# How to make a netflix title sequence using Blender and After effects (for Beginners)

Hello, everyone. My name is Mr. Popo, and we are Popo. In this part two of creating a Netflix intro inside of Blender and After Effects, we're going to talk about the After Effects part, which is the more magical part and the exciting one. And so I hope you're really excited about this part, as I am. I love After Effects. I love creating subframe. So let's jump right into it. All right.
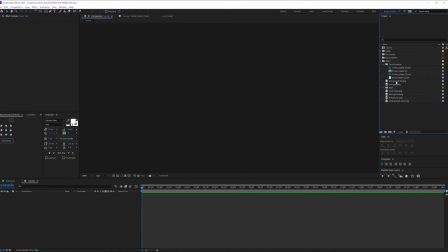0:21 Well, here we are inside of After Effects, and I already imported all my passes. so let's just take a look at these so we
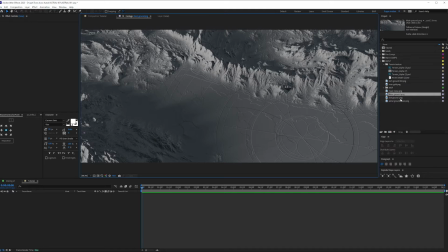0:28 have the river in gold we have a mask noise we have some ground the dot that we talked about and the astral mark all right let's get right into
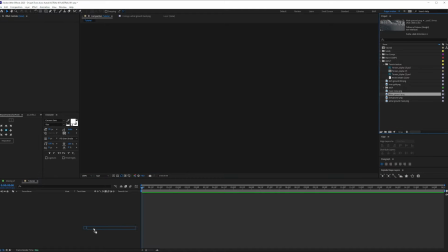0:36 it so the first thing i'm going to do is i'm going to bring in the main ground i'll just put it here and honestly i feel like this
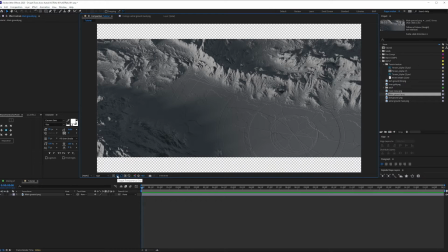0:43 is a little bit too bright but first we need to fix this thing here so i'm just going to make a new solid i'm going
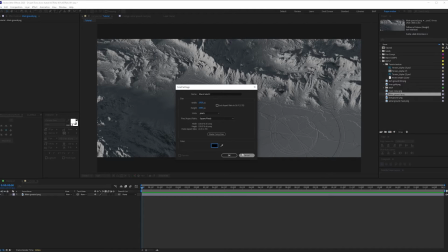0:49 to make it black by the way i'm using 32 bits color channel so make sure you're in the same and what I'm gonna do now I'm just
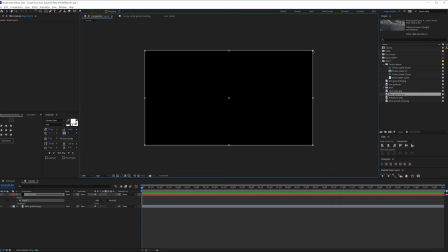0:57 gonna double click to create a mask at the same size of my solid and holding ctrl I'll be able to drag both sides so I'm just
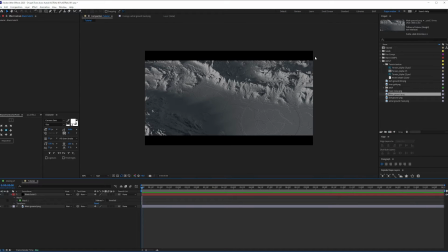1:05 gonna make it like this and subtract so now I have this hollywood stripes just like I like to call them so I'm just gonna go here I'm gonna say hollywood stripes and then just lock it because I'm never gonna use it anymore so now we have framed our main style frame so what
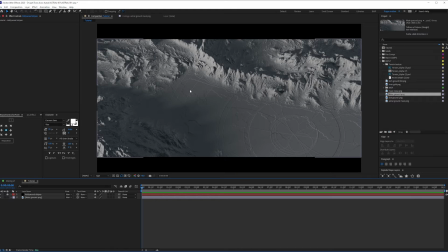1:20 I'm gonna do I'm going to try to get the best color correction that I'm looking for and to do that there is nothing better than actually creating an adjustment layer. I'm going to call this CC standing for color correction. Now with the CC on what I'm going to do I'm going to call in Lumetri.
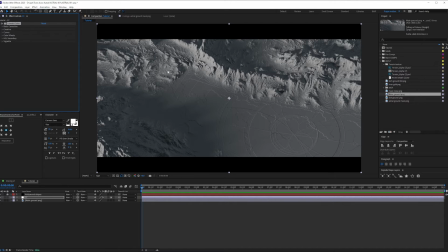1:36 Well Lumetri the reason I use it is just to get a LUT and which is a color lookup table and basically what it is is just color preset and the one I kind
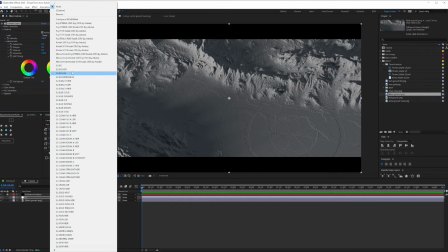1:45 of used here is SL cross HDR this one here and as you
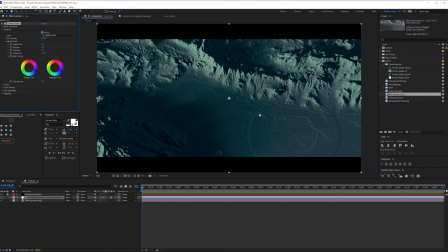1:50 can see it's way to bluesify everything and that's not really what i'm looking for and so i'm just gonna go and just get a little bit of that contrast and blue a little bit of that effect just
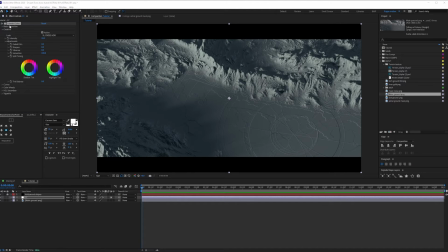2:02 a little bit cool and once that is done the next thing i'm gonna do is try to make the bright the the the darkness more dark so i'm just gonna crunch it a bit so i'm just gonna go and call in the curves and the only thing i'm gonna do is just
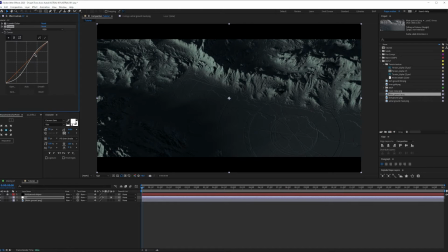2:16 crush it a little bit like this right and drag this a bit up so that the bright part are still bright so just a
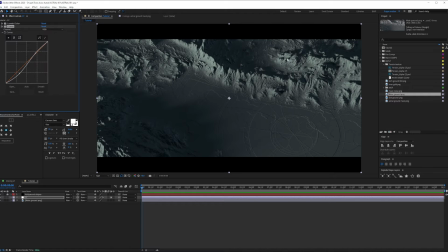2:24 little bit not too much cool so that's what i was looking for and the reason i darkened it just so that we can have that glow of the river as well as the astral mark way more prominent than it is and so that we can put the focus on that we don't really
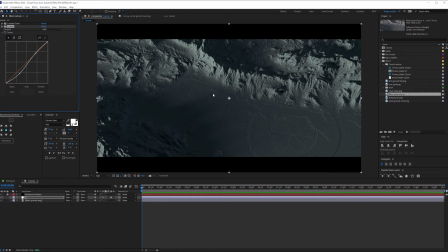2:38 want to focus on the mountain mountain is not really our test subject it's more of an environment but what's happening in the astral and the animations of it needs to be in focus all right so once that is done the next thing i'm going to do i'm going to try to bring in
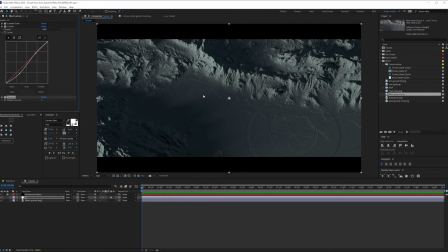2:52 sharpen just because i feel like we lost a lot of details because of the render quality and so just so that you can
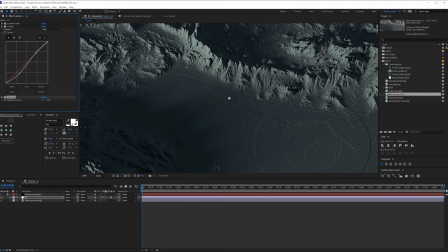2:58 see here i'm going to go full resolution and i'm just going to add a little bit so you can see that i'm just sharpening the edge and that's really important especially that later on we're going to add the mark and the details of the mark needs to be prominent and in the face of people so this is
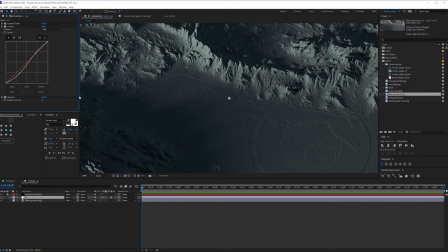3:12 pretty good so you can see the difference from a blurry render to pretty much well-defined edges and details.
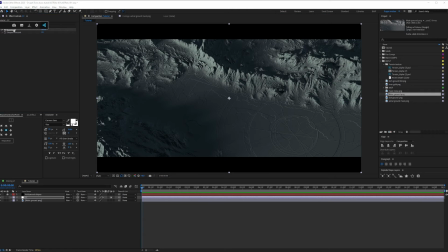3:20 And so that's pretty much it. The one thing I like to do, because I don't like to render the bloom from my 3D software, is either be it Cinema 4D or Blender. And so what I like to do then is just create a deep glow. And that will create a bloom for me. It's not something that people like to do, but I just like to do it that way. And so I'm just going to go and turn this down.
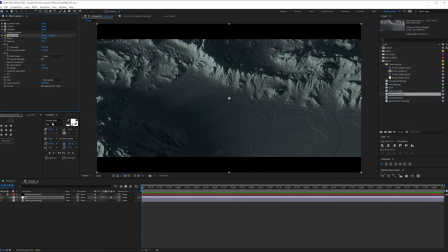3:39 So you just create this little, it's very subtle but yeah it just creates that small bloom effect and once that's done one thing that you will realize in in cinematic renders and in intros and one of the things that netflix likes to do and cinematic stuff as a whole is just add a
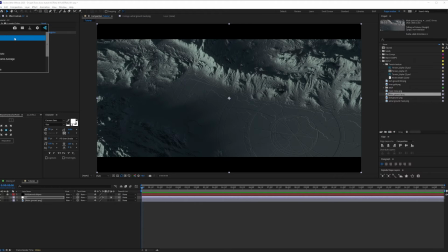3:56 little bit of a noise and to do that it's either you use a texture or you use a noise effect and then you just come here and you
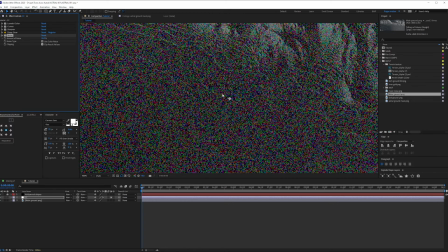4:03 can see that if i increase this i'll start having this noise but this is too much so i'm just gonna go and put two all
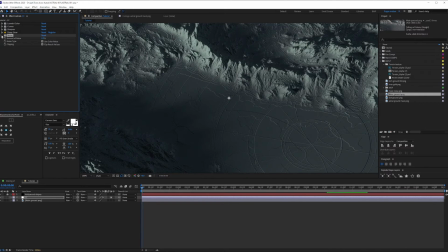4:10 right so then you have that you can see that we have that very realistic look all right so that is done let's take care of more passes all right let's get a little bit of colors here so what are we going to do we're going to bring in our river so this is
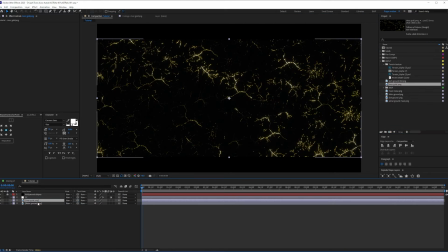4:24 our river pass so we'll just go and put it on our car position like this so we want to get rid of the black so
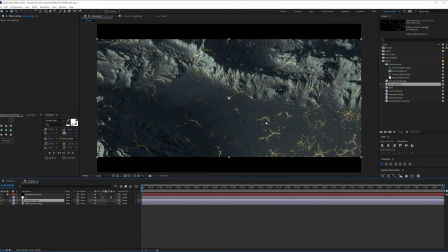4:31 we're going to superpose it using the screen so we're not going to use the light values great so what are we going to do with this right now I think it's a little bit too bright it's taken pretty much the entire focus of the frame and what I want is just
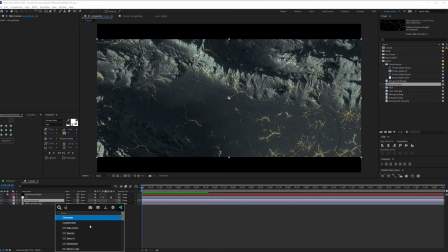4:46 to be there but not really scream at my face and to do that I'm gonna fix that with a little bit of curves so I'm just gonna go and try to limit this a little bit the shadows just bring them down take the bright part and literally just have something
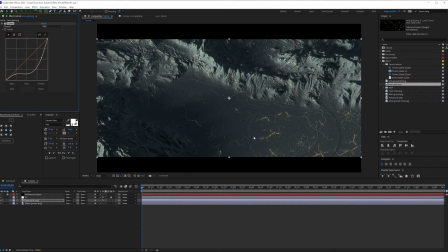5:02 like that and so as you can see the difference between before and after so now only the bright part the brightest of the brightest are gonna be a little bit there they're not gonna be as bright as before and the dark part in the mountains where it's dark they won't be shining as well so that's a pretty good
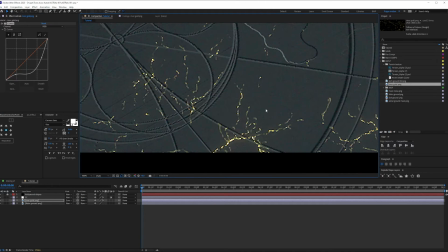5:17 balance between the two and one thing that i don't like i like the gold here i like that we have a little bit of texture gold going
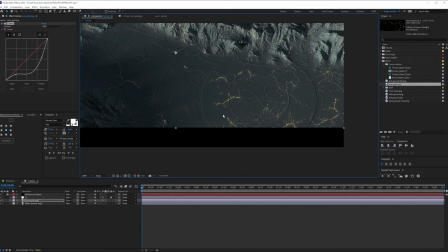5:25 on but i don't like the color of it compared to this
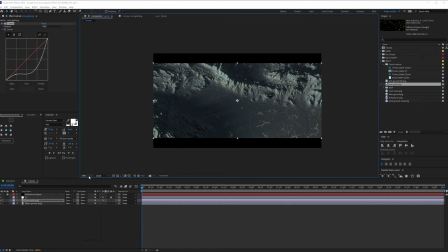5:29 color lot preset that we went for it just doesn't fit and
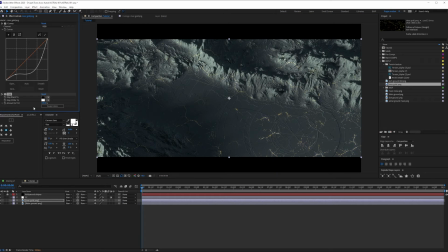5:34 to do a fix there i'm gonna use a tint so tints use all your values and just give them two colors and darkest becomes black and the brightest become white but what I'm looking for is just to get this color right here so the value of it you can just copy it and paste it there and now you're gonna get this
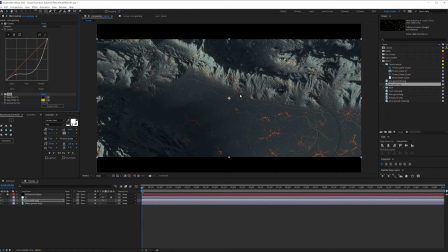5:50 very tasty sharp gold amber kind of color which is really on par with the kind of storytelling we're going for all right now let's take care of the mark because that's gonna be the deciding factor or how we're going to go with this composition
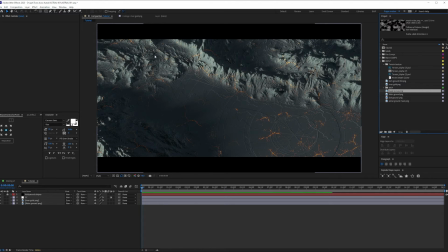6:06 so remember we want this to be a total sequence which is going to be moving just like i showed you in the animation for blender tutorial if you've missed that please go back and watch the tutorial and if you're just creating a start frame just like me you can just follow up so now we want to create an astral mark
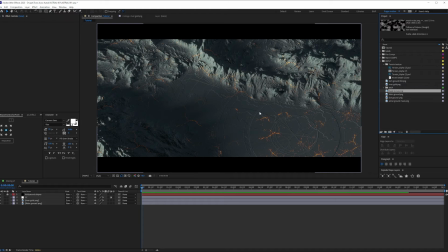6:21 glowing in here just like a population of some sort a civilization of some sort that is advanced or it could be even old as well and we just want to put the title here of the director which we're just gonna put in this side because it's dark
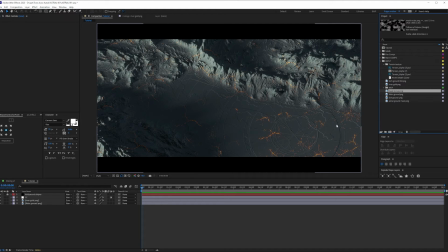6:36 and it's on the other third of the image so the right third of the image we're gonna have the main object which is the astral that we're gonna create now and the other side of the third of the image we're gonna leave it as dark as it is just for the title cool let's
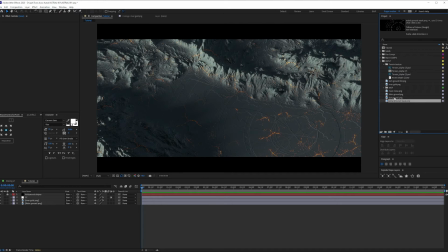6:50 get the let's get the mark so we're just gonna go and look for the mark which is this one so i'm just gonna go and put it
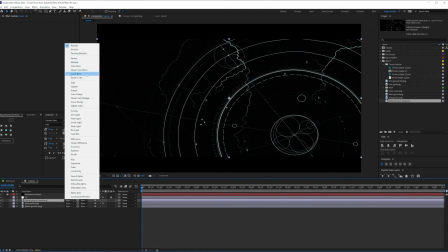6:57 here. Great. And if I go and put it into, let's just say add, we're going to be able to see it.
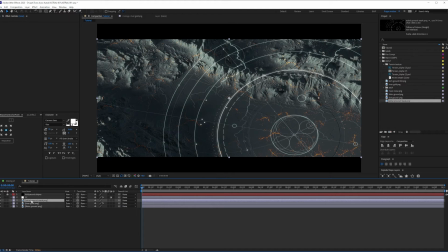7:03 That's pretty good. The cool thing about this is that it's not really flat. And that's why we left the displacement.
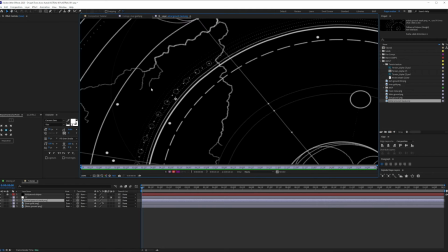7:07 So you can see that it's not really flat. It's actually bulging with the mountains. So that's the reason why we kept everything with the displacement.
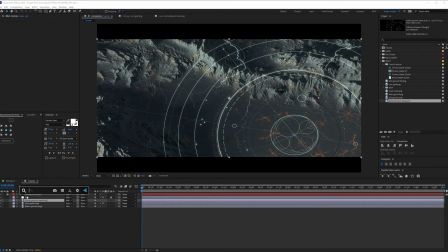7:15 And now that we have our astral here, I'm going to go and try to remove the black parts.
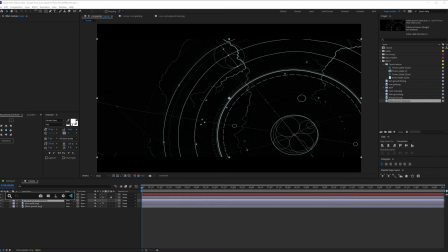7:22 So let's take a look If I just try to color this right now, and let's just say I want to color it with some gradient wrap.
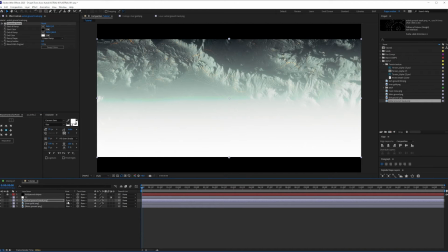7:30 So what's going to happen here? Even if we do a screen, what's going to happen? The entire image is going to be filled because it's full.
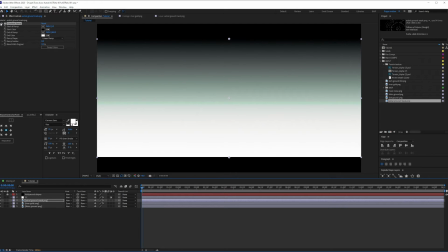7:36 There is no, it's not really cut. The alpha is not really there. And so to fix this, I need to remove the black myself.
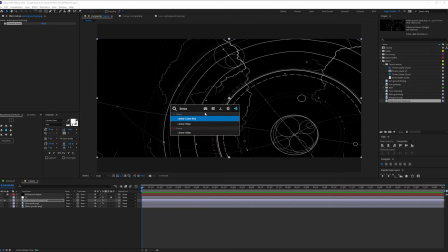7:43 And so to do that, I'm just going to go call in linear color key and just remove the black.